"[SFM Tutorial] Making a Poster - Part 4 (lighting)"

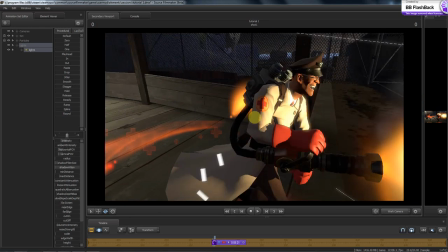8:17 If you see how these artifacts right here, that's what they're called.
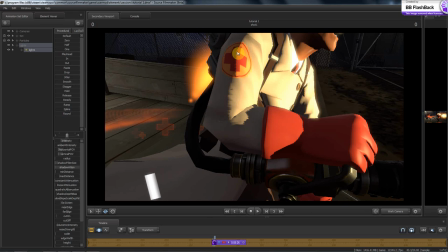8:23 These little artifacts where the seams of the model are together. If you turn the shadow filter size all the way down, it will bring up those artifacts. So if you back off a little bit, if you back off too much, it'll get fuzzy.
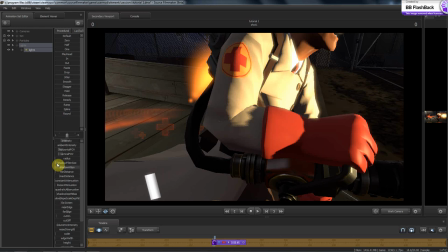8:41 Gotta kind of find the happy medium. I usually go as far inward as I can, and that makes the shadows really sharp.
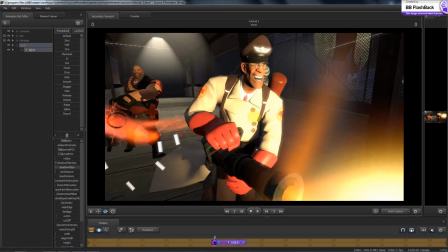8:49 So that's that light.
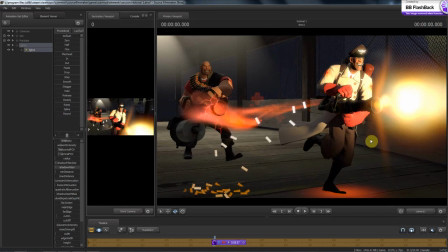8:54 And I look for shadows. You need contrast, and the best way to get contrast is to make a light. And it also helps with depth. You can tell this is a three-dimensional object because it's casting shadows onto itself.
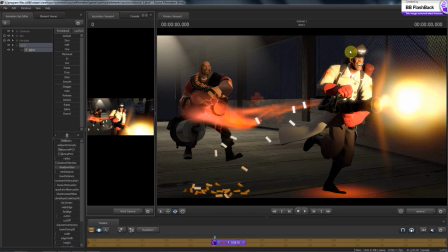9:14 But the other thing that you have to look out for is see how everything's starting to blend in. We're going to fix that in just a second. I'm just pointing it out now. And see also how his legs down here look relatively flat because you can't see any shadows on them. Everything's in shadow. And it's the same thing if you were put everything in light, too.
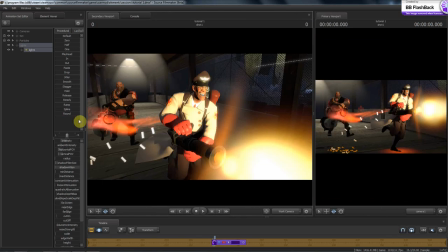9:33 Let me show you that.
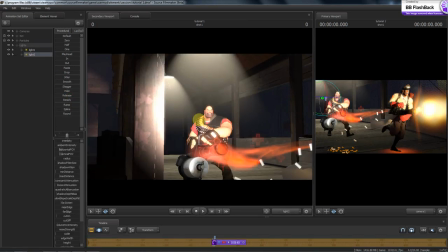9:37 If we were to come in here, can't tell you how many people I've seen just do this.
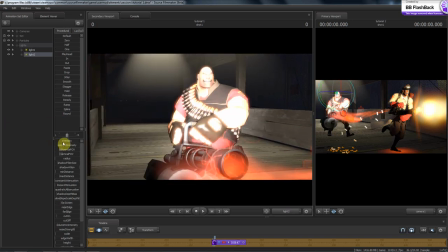9:43 They say it's lit. You know, you might turn the intensity down a little bit so you can actually see him. You say, hey, it looks good. He's lit. I can see everything. It looks like crap. And the reason why it looks like crap is because you can't see any depth to him.
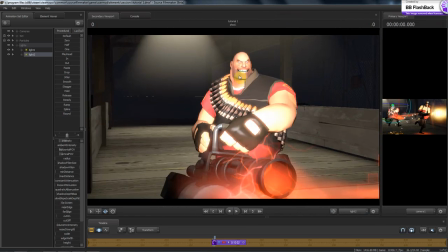9:57 He looks like he's 2D. I mean, you can see some of the curves in here, but there's no shadow reinforcing the fact that he's a three-dimensional object.
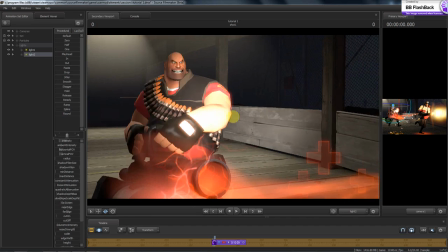10:05 So what we're going to do is, I'm just doing principal stuff right now,
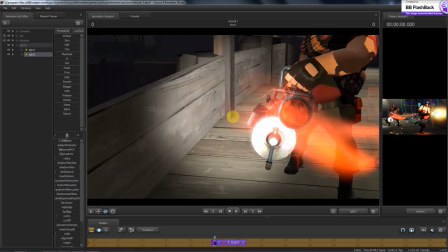10:13 is I'm going to look at the metagun here. I say metagun, it's a minigun.
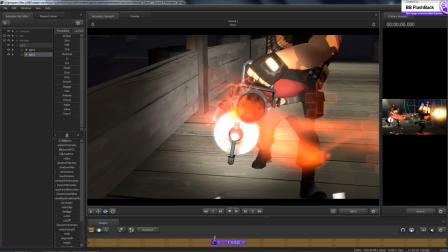10:19 Yeah. Okay. So I'm going to look at the metagun here.
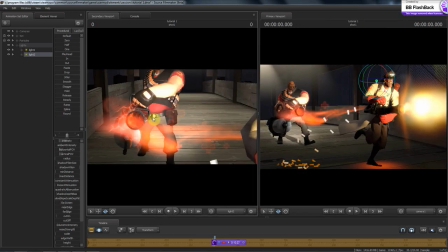10:24 I'm going to come over here, kind of glance at it in the viewport.
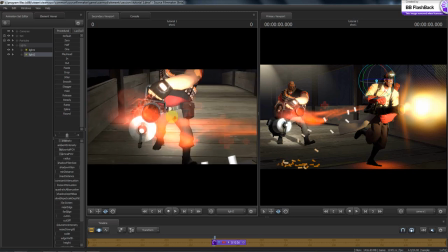10:29 This is going to be a fairly localized light, too. Other way. We're going to make it fairly localized.
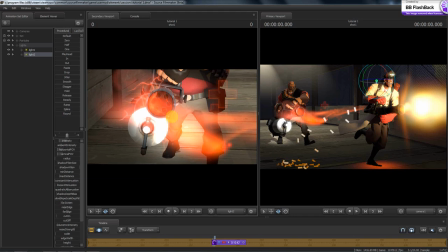10:39 Something about like, maybe a little bit wider than that. I don't want it to go up too much past his arms, because you won't see it. One other thing I want to point out on this other light, this one here,
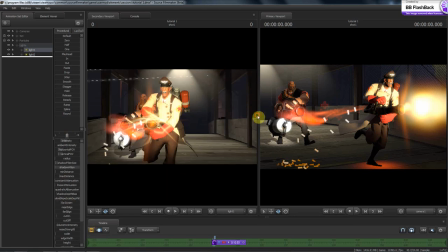10:55 is you need to be able to switch back and forth between the animation,
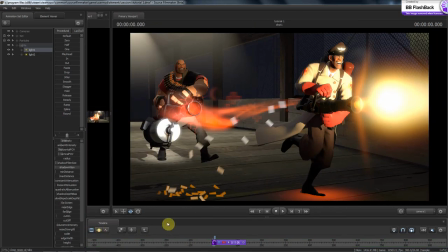11:01 the motion editor, and the animation editor, or the clip editor. And what that does is it will start rendering the stuff out. And see how this is starting to look really sharp? I can diffuse that light that's in, I can diffuse some of this light a little bit by coming up here and turning the radius up.
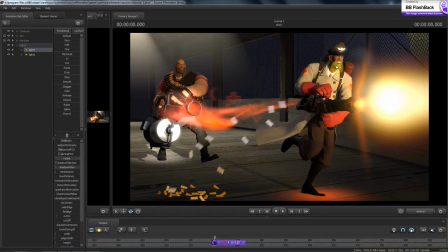11:18 If you turn it way up, it will soften up a lot of these shadows. It will also make it, it will make light bend, which light actually does bend.
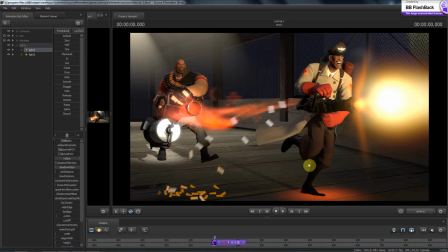11:32 It also creates a little bit of bouncing light, like there, it looks like there's a little bit of light that might be bouncing up here. Probably not going to go that much with the radius, even though it does look good. I'm going to back it off just a little bit. That looks a little bit better. I mean, let me show you. This is without radius.
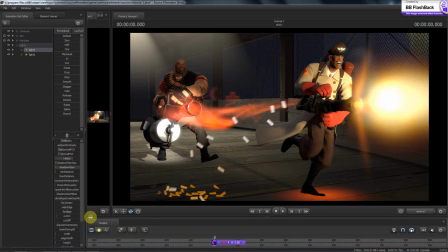11:54 And this is with radius. It's just a it's just a much clearer light. It looks a whole lot better. And not only that, but you're also starting to get
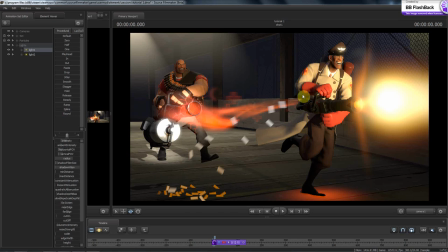12:12 some of the things you got to worry about. I see right there how that's getting a little bit fuzzy. That's because of motion blur. I'm not terribly worried about it, you know, just stuff to keep an eye on. You get a little bit of it down here. That's just because of the radius.